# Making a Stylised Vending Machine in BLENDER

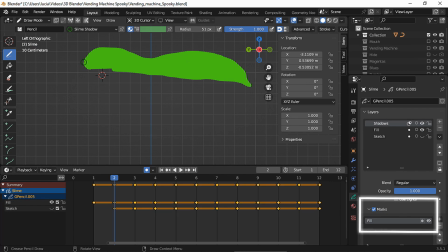Then I added some shadows using a darker green with the mask enabled to prevent painting outside the field.
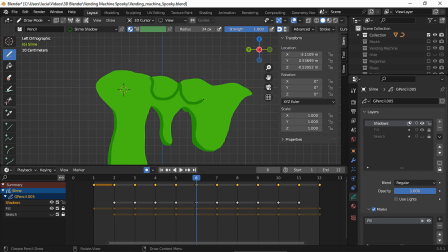I also added some lines, and after that I added a lighter color for the highlights.
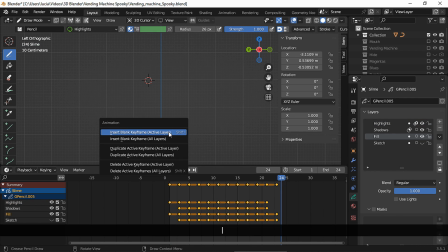I added a blank keyframe at the end. Let's see a preview.
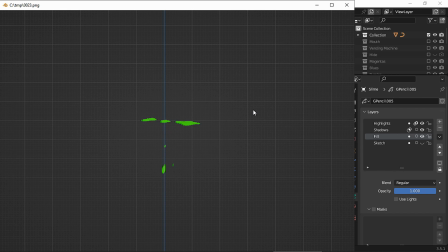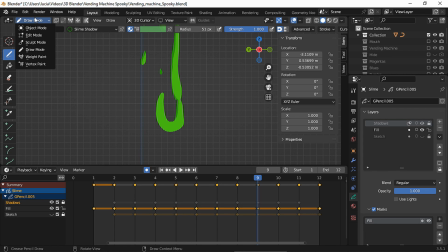And here's another tip. If you're in a sculpt mode trying to edit the shape of a stroke and you only want one specific stroke to get affected by the brush, you can click here, select the stroke, and now use the sculpt tool of your choice.
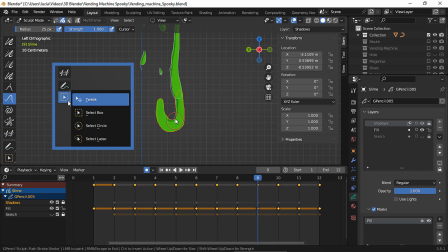And if you click this little arrow, you'll get other select tools.
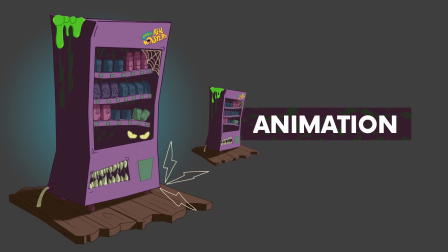Then I decided to animate the entire vending machine like there's a monster inside of it or like the machine has come alive.
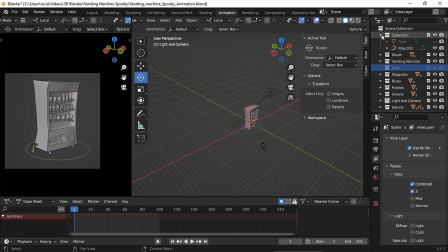For that, I added an empty, and first I hid all the objects I didn't want to get animated,
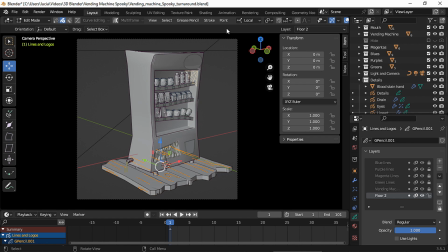such as the camera and the light, the floor, and I had to separate these strokes for the wooded base to a new grease pencil object,
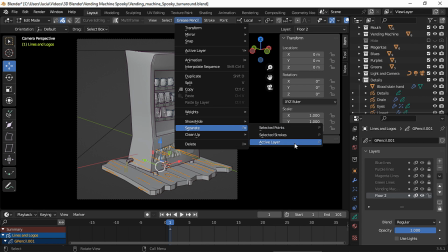so I could hide only these strokes.
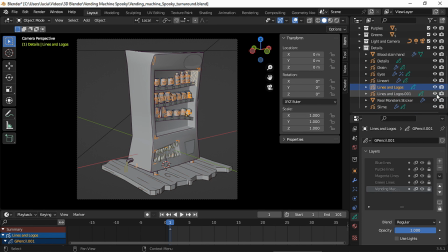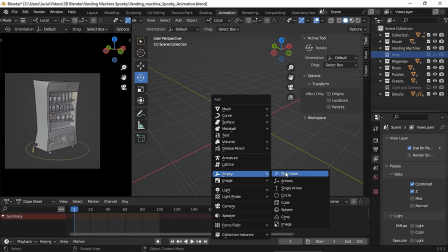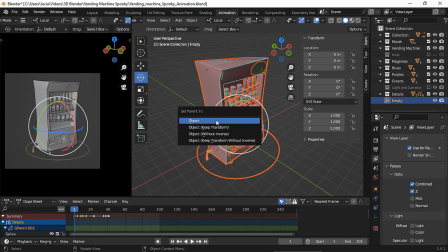Then I parent all my visible objects to the empty. So now if I move the empty, everything else will move.
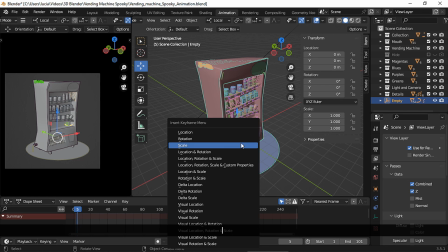And then I just had to animate that empty to the sides. First I made a location and rotation keyframe right where it was.
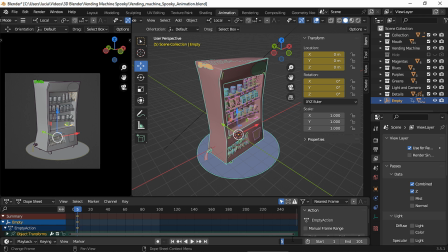Then in another frame I moved the empty up and to the side.
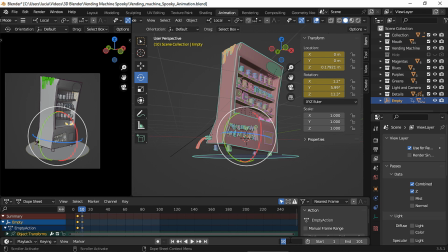And then I animated the empty to the other side.
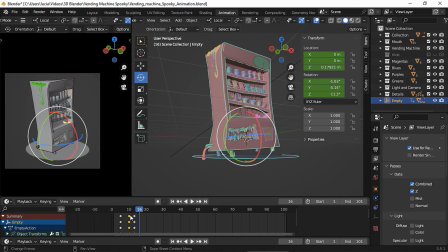Then I duplicated the second keyframe to create a bouncy effect.
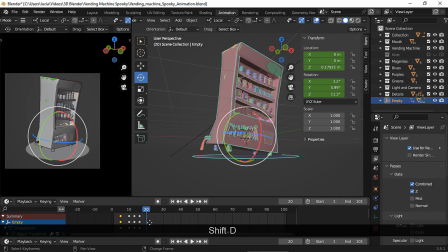And then I duplicated the first keyframe to the end and also to frame 1.
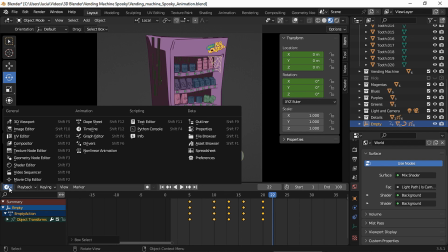In the graph editor, I added a cycles modifier to make the animation loop.
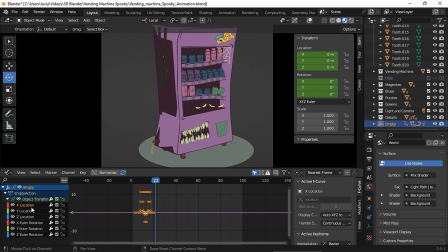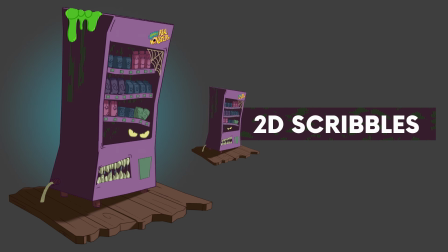And inspired by films such as The Mitchells vs. the Machines and the new Teenage Mutant Ninja Turtles,
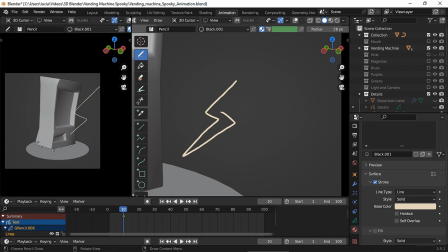I added some 2D doodles to accentuate the animation. So in the frame the machine leans to the side, I drew some lightning bolts.
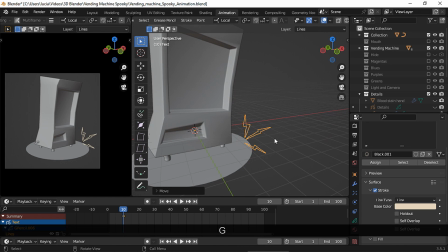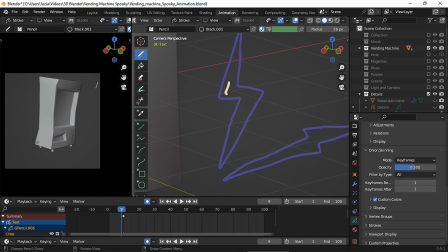Then I changed the stroke placement to stroke, so the new drawings get drawn exactly where the other ones were. And I drew smaller lightning bolts in the previous frame.
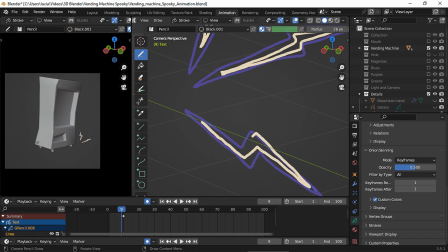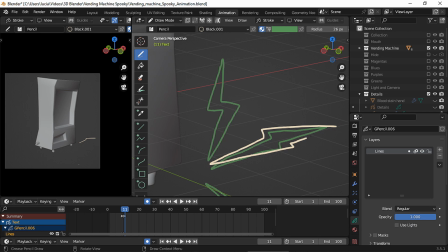And in the last frame, I drew them a bit bigger.
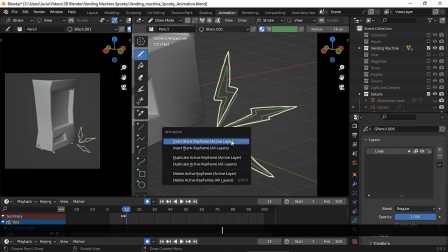After that one, I added a blank keyframe. And here it is.